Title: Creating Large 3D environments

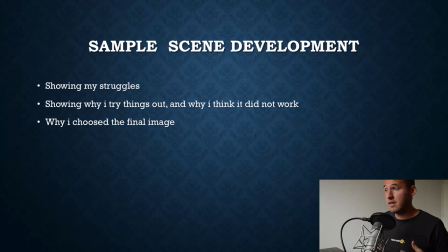6:31 okay and i will show you a sample scene i will show you my struggles uh showing why i try things out and why things sometimes do not work
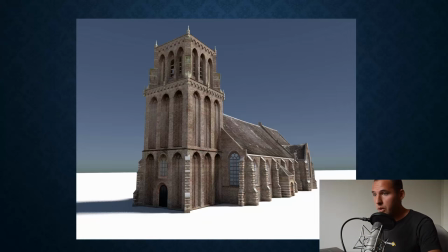6:39 and when i picked my final work so let's get start with showing you the the church that I modeled cost me a couple of days yeah so and I scheduled these days for it so when it was over I said okay
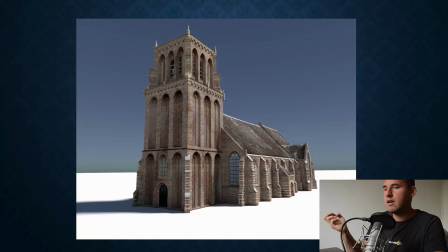6:55 I could improve way more things adding more props but I use this version it was okay
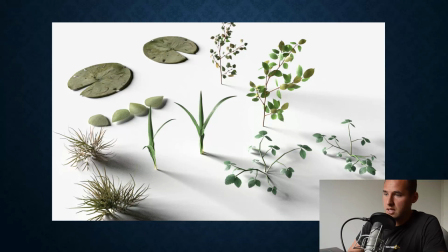7:02 and I want to keep on the deadline so some scene props and trees are useful for the scene so i
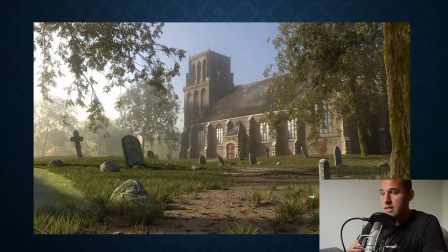7:09 was ready to make it this scene that was the final scene so you can see the church with the trees and the light with a little bit of volume folk that was on the last day of my deadline so
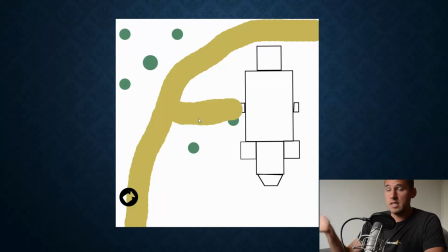7:24 and then i released it this was my scene set up so it's really rough you can see the top view of the church the pads with trees the green dots are trees it's not i'm not that magically with
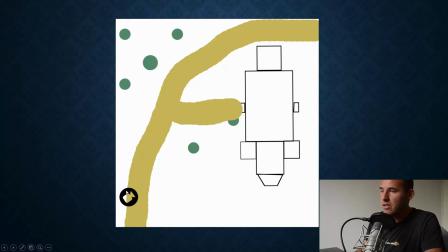7:37 nature on when i paint it and the camera i wanted to have it right there so i thought that was the the picture i had i i had a picture that i was seeing that from behind so but i tried a lot of
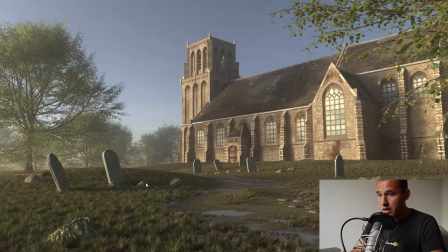7:51 variations in the end so i started so when putting everything together i had the base and added the grass and the pad with some graveyards and the trees and i watched it i thought okay well it works like we have a picture we can see the church but it's I'm missing
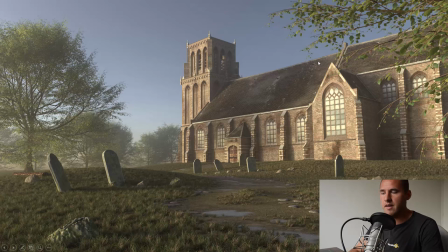8:11 a lot it's not attracting me because I'm very critical of my work so I had to experiment with it and the first thing I thought like I want to have more color in the scene so I created some new
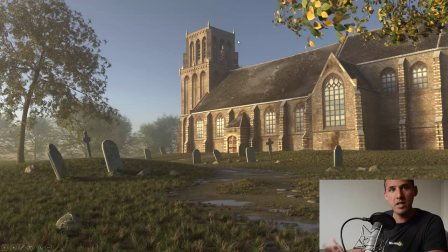8:25 the church is brighter so I increased the intensity of the sun lamp and I used some different leaves on the tree but uh yeah if we compared with the previous one it's not way better it was just another version a small
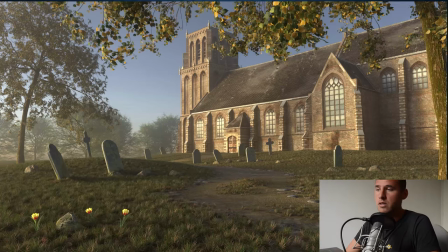8:42 scene improvement so i wanted to do more stuff like i thought i'm going to add flowers and more tree maybe it was the composition what was keeping me off but it wasn't all that so i thought i need to do this completely different
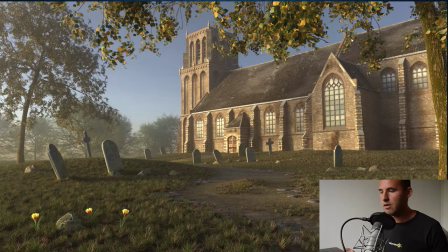8:58 we go uh wild with it so a 180 turn
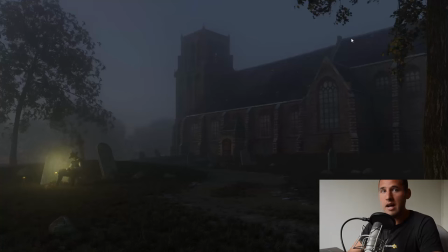9:03 in this scene so I made it dark and I added the character with with a light source so there was something to focus on but the big struggle was everything was dark it didn't really bother me that I couldn't see the church where I spent most of the time on but I had the same
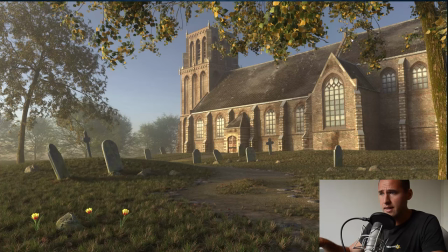9:23 problem with a previous one like like it would do and that's the thing you need to shine as an artist you are the one who can make that difference it's something that grows over time so don't feel bad when you can't see it it's it's you can see for me it's
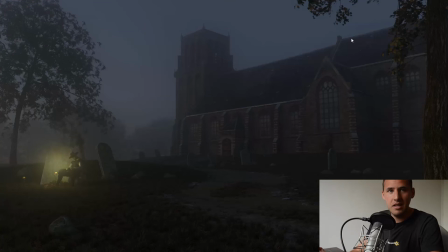9:43 like i'm trying everything and it won't happen so i thought i need to do something else with a church i want to highlight the church maybe that works
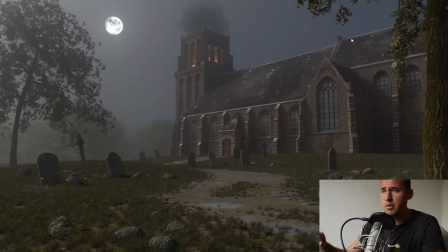9:53 so i added a moon and put the church on fire i thought that will help but now everything is visible okay we have a focus point on the moon and a fire but is this really the the final magically scene that i had in mind no so
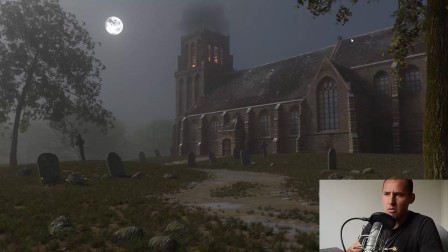10:11 i thought i have to go i have to experiment maybe with the fire
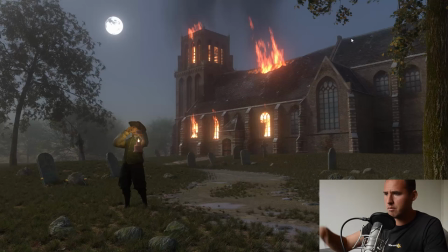10:17 we put the church in fire and we bring back the character like he discovered the fire and this it's a full moon scene enough ingredients to make a spectacular